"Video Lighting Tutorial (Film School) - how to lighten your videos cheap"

So when you come to edit, you don't have to mess around for hours playing around with different effects and trying to make it brighter. And sometimes I find if the lighting's poor and you try and increase the brightness, it then just makes it look like it is at the minute, makes it look a bit foggy. You know, if that's the shot you want, then fair enough. But, you know, you want your film or video to look as professional as possible, and that's very hard to do, you know, if it's sort of all over the place. So I'm just going to put this light up sort of a bit more back, and I've done like that just to sort of show the studio. And I'm just going to bring this light over here a second. So I've got a lot of cables here. I'm trying to do it so it does like crash bam everywhere. I need a bigger studio. So you can see here, it just sort of lights up nicely. So, you know, perfect scenario, you know, one light one side, one the other. And perhaps having one in front of you could be good as well. But I find sometimes that just blinds me. And also, going back to that power tip I was sharing earlier, if you do wear glasses and you have a light directly in front of you, you'll get this really annoying... you just can't see, so you'll get this really annoying like glare on your glasses, and it's just really irritating as the light doesn't want to stand now. That's good. No, it doesn't want to stand now. That's good. Wow, live TV, love it. So anyway, let's just go with that, 'cause that's fine. So as you can see, it's really interesting to play with the lights. Now, if you can get one above you, that's really good as well. I would highly recommend playing around with the type of mood that you're going for. It makes a massive difference when it comes to filming your videos. If you want something spooky, then I would highly recommend doing something like this. So if you want something spooky, let's just Let's bring this down. Now, you're probably thinking, what is one of these? I have links to the floodlight and to these spotlights in my description. So, by all means, go and check them out. They're all there. They only cost about £50 each for a set of 2. So let's just turn this off a second. Let's turn this on. There's just too many things to turn on and off.
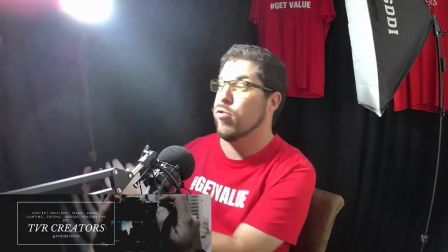Okay, so what's really cool about this then? So if you're doing a creepy shot, for Halloween, you might be like that.
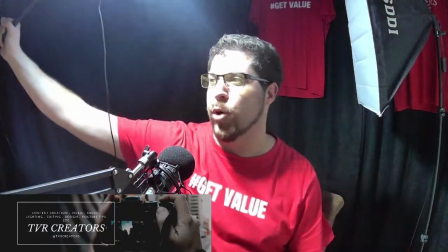Ooh. You'll be like, oh, now to be fair, it looks more like God. So if we bring it up, that'd be a really nice light.
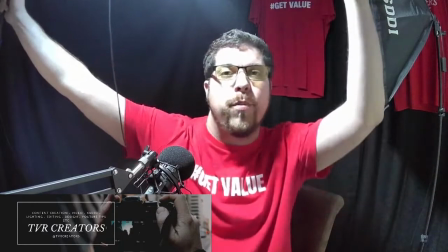That looks really cool, actually, doesn't it? So you've got the light just above us. And another little power tip, if you are using a webcam,
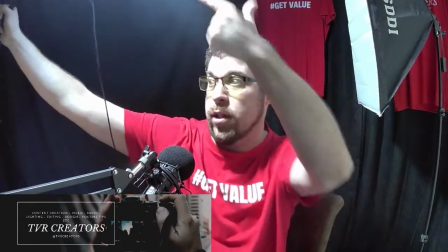I find much smaller soft lights, like the spotlight that I'm using in a minute, are much nicer.
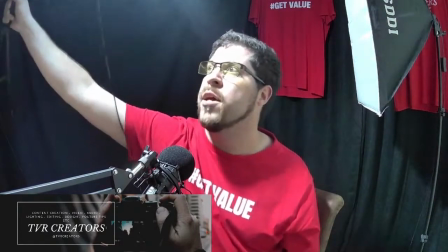So perhaps I need to look at an arm or bracket to maybe get one of these to just shine brightly on me.
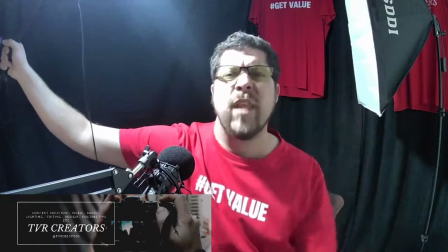Now, the last few weeks I've just been using the house light, which is fine. But it doesn't look particularly great, but I just find it easier on my eyes as well.
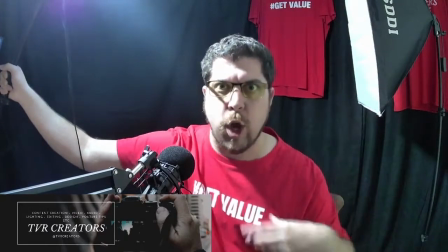And especially when these live streams can go on for quite a while, it's something to bear in mind.
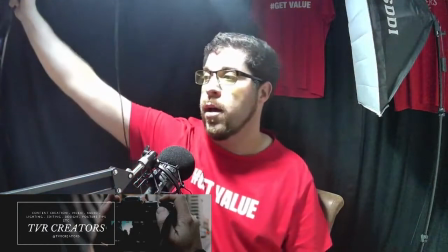But if you can get one of these spotlights, if you're using a webcam at least, and get it above,
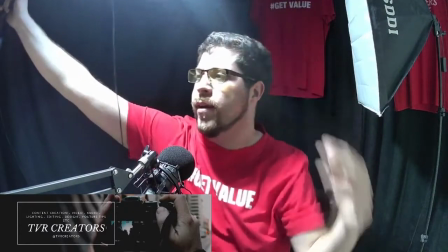it's probably about a foot above my head at the moment, it looks like God himself is shining on me.
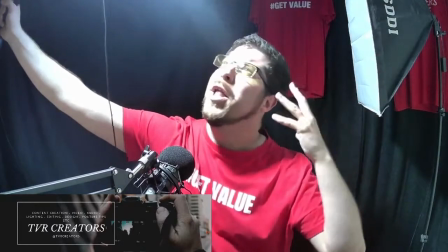It just looks really cool. It's like, look at me, dear man.
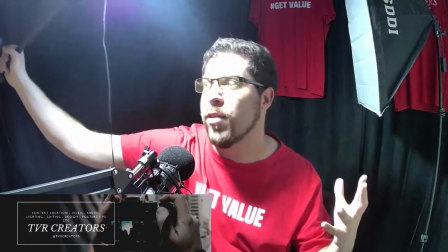And it just gives this really cool effect. And if you want to do something creepy, you could bring it down like duh, and all this sort of thing.
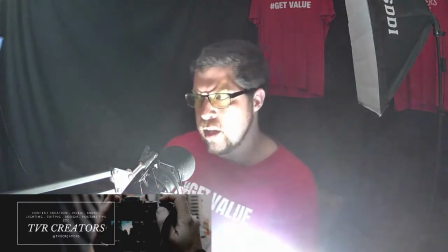You could do it underneath you. That could be the shot you're going for. Perhaps that looks scarier.
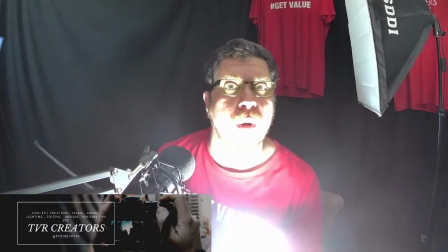So we're doing ghost stories at night time.
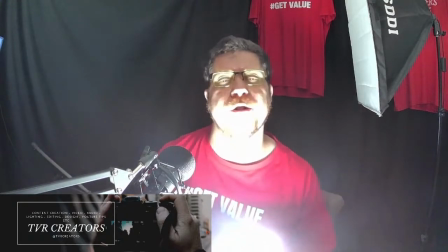And funny enough, I'm going to be playing around with lights actually this weekend, as I'm planning to film a sort of Halloween ghost story that will come out next Tuesday.
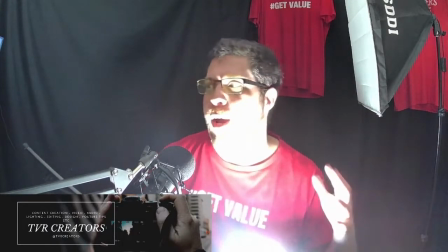But if you could see, you'd be like, look, the story of Christmas past, that sort of thing.
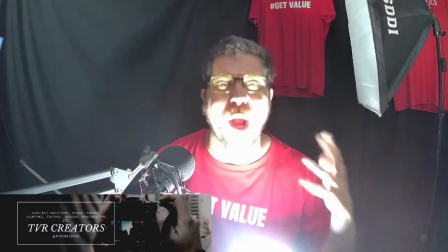And, if you want to go with that sort of look as well.